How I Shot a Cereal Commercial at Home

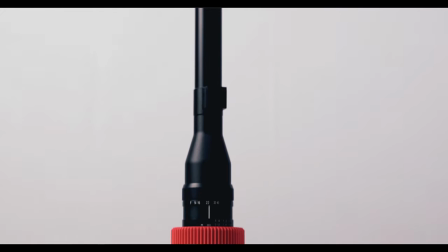237s
For this immersive feel, I used a Lauer 24 millimeter probe lens, and I shot this in a 120p. honestly the biggest challenge here is lighting in order to shoot 120 FPS you need a decent amount of light but when you pair that with a probe lens with its max aperture of f14 you
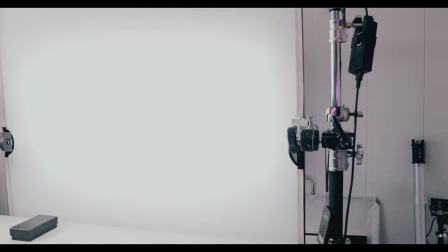255s
need a lot of light so this was actually a four light setup I have the backlight cranked up pretty high another LED panel with a big softbox
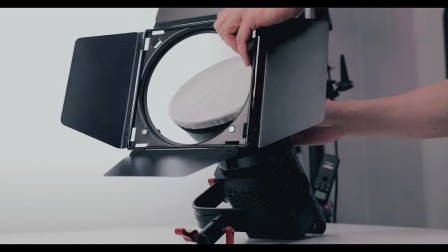263s
as my key light an aperture 120d cranked up at 100% with a barn door to focus the light on the bowl only and a tube
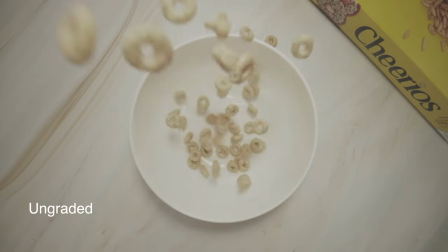271s
light on the ceiling to fill out the right side of the frame. And the only other thing that I did here was to add digital zoom in post. We all know you can't have a serial commercial without a milk scene. And I wanted to split this into two parts. The first part here is the overhead shot, just like the Cheerio pour.
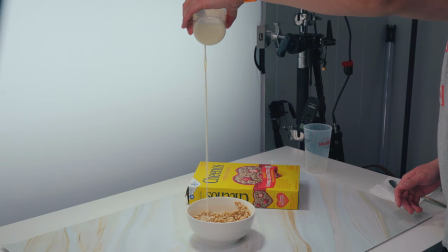286s
This was actually harder than I thought, mainly because I didn't know which side of the lens I should pour the milk from.
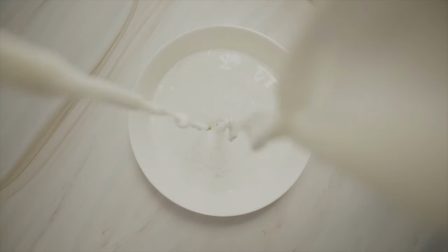293s
I did it from the left, from the right, from the front, and finally I found the best results actually from behind the lens.
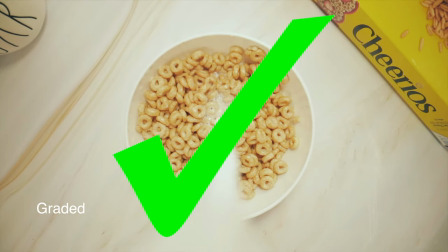298s
So in the video, it looks like it's being poured from the bottom of the screen, but not completely covering the frame. I also wanted to have the camera come down from the top as the milk is being poured.
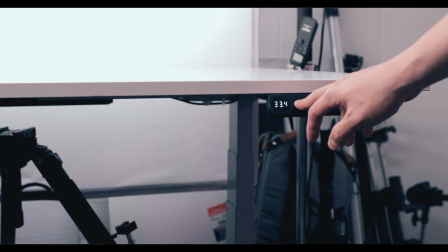309s
So since I really can't move the camera, I just moved the table since it's a sit-stand table. I can't tell you guys how many times this table came in clutch. The fact that you can move the table up and down instead of the camera makes it super versatile. The second shot of the pouring milk scene, I wanted the view to be from the bottom looking up. And since I want as much detail as possible, I use a 100 millimeter macro lens and the camera was placed slightly below the tabletop to show the
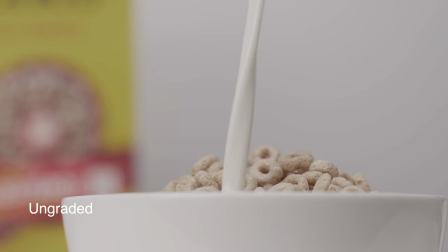336s
detail of the milk as it's hitting the Cheerios and the box is in the background just out of focus enough that you can still tell it's a Cheerio box. The next shot was about as DIY as you can get. I wanted to get a POV style of making the audience feel like you're feeding a spoonful of Cheerios into someone's mouth.
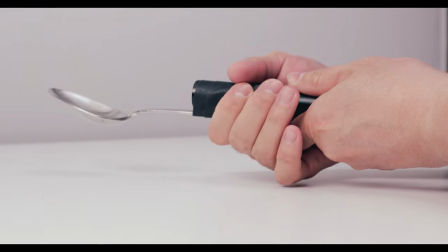356s
So all I did was use some gaff tape. I taped a spoon onto the probe lens. The focus was on the spoon so I wouldn't have to worry about focus pulling while doing this. Next up, I wanted to show the Cheerio was so good that the only thing left is an empty bowl.
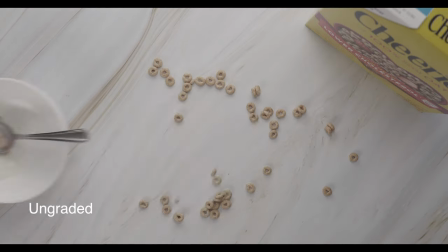369s
I laid out some props like the Cheerio box, a plate, and a coffee mug,
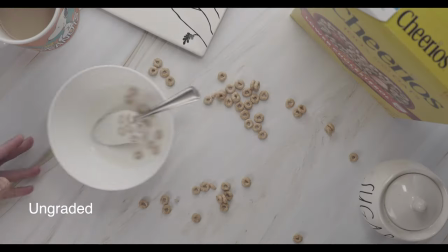374s
sprinkled some Cheerios onto the table, and slid the empty bowl into the frame. The next scene was probably the most time-consuming scene. Now, I know absolutely nothing about VFX work or green screen and I didn't want to do a stop motion
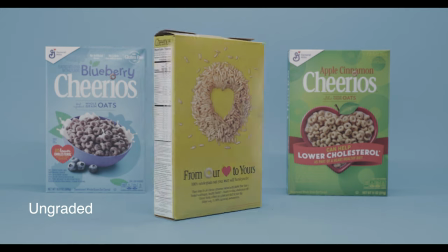387s
either and I wasn't sure how I was going to spin or move the box with fission wire,
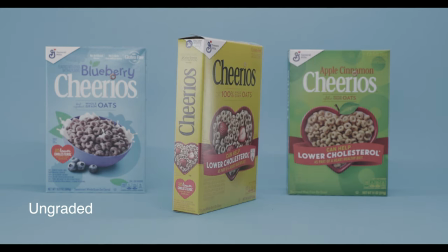392s
especially when I shot this by myself. And then it came to me. What if I use magnets?
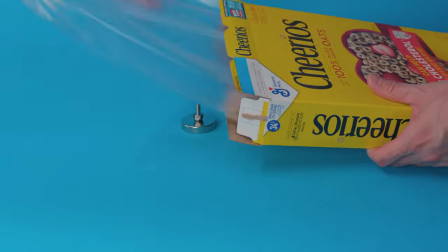397s
I got a couple of really strong magnets so I took out the Cheerios from the box, I dropped the magnets in, I just try to move it around and get it right.
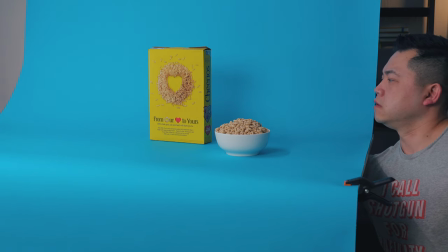405s
This scene probably took me well over 20, maybe 40 tries to get it right.
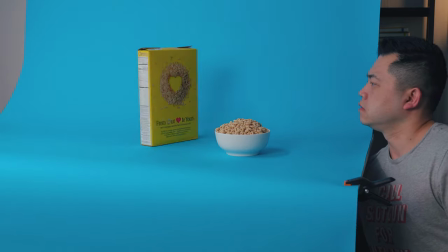410s
I'm sure by luck. It was pretty hard to move the box and make it look smooth and not jittery. While it's not perfect, I think the result wasn't too bad. That was originally going to be my final scene, but I wanted to do something extra, you know, go that extra mile. Since the Cheerio brand is all about preventing heart disease, and even on the box they have this bowl that's shaped like a heart,
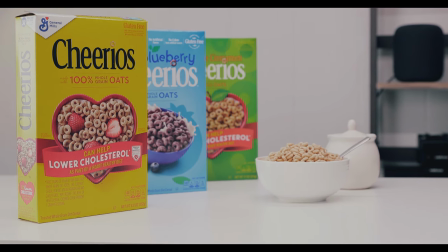431s
I thought it would be pretty cool to finish off the video by putting the Cheerios in a heart shape and let it fly in the air in slow-mo.
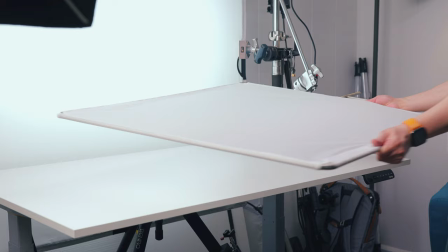439s
This was a simple one-take shot. All I did was I used a diffuser on a frame, clamp it, and put the faux tabletop on it.
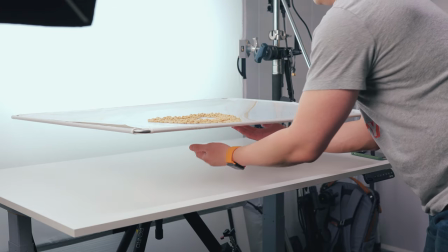446s
I arranged the Cheerios in a heart shape, put the camera at 120 FPS on my overhead rig, and boom, easy peasy. With every commercial, it doesn't matter if it's 10 seconds or two minutes long. You need to tell a story.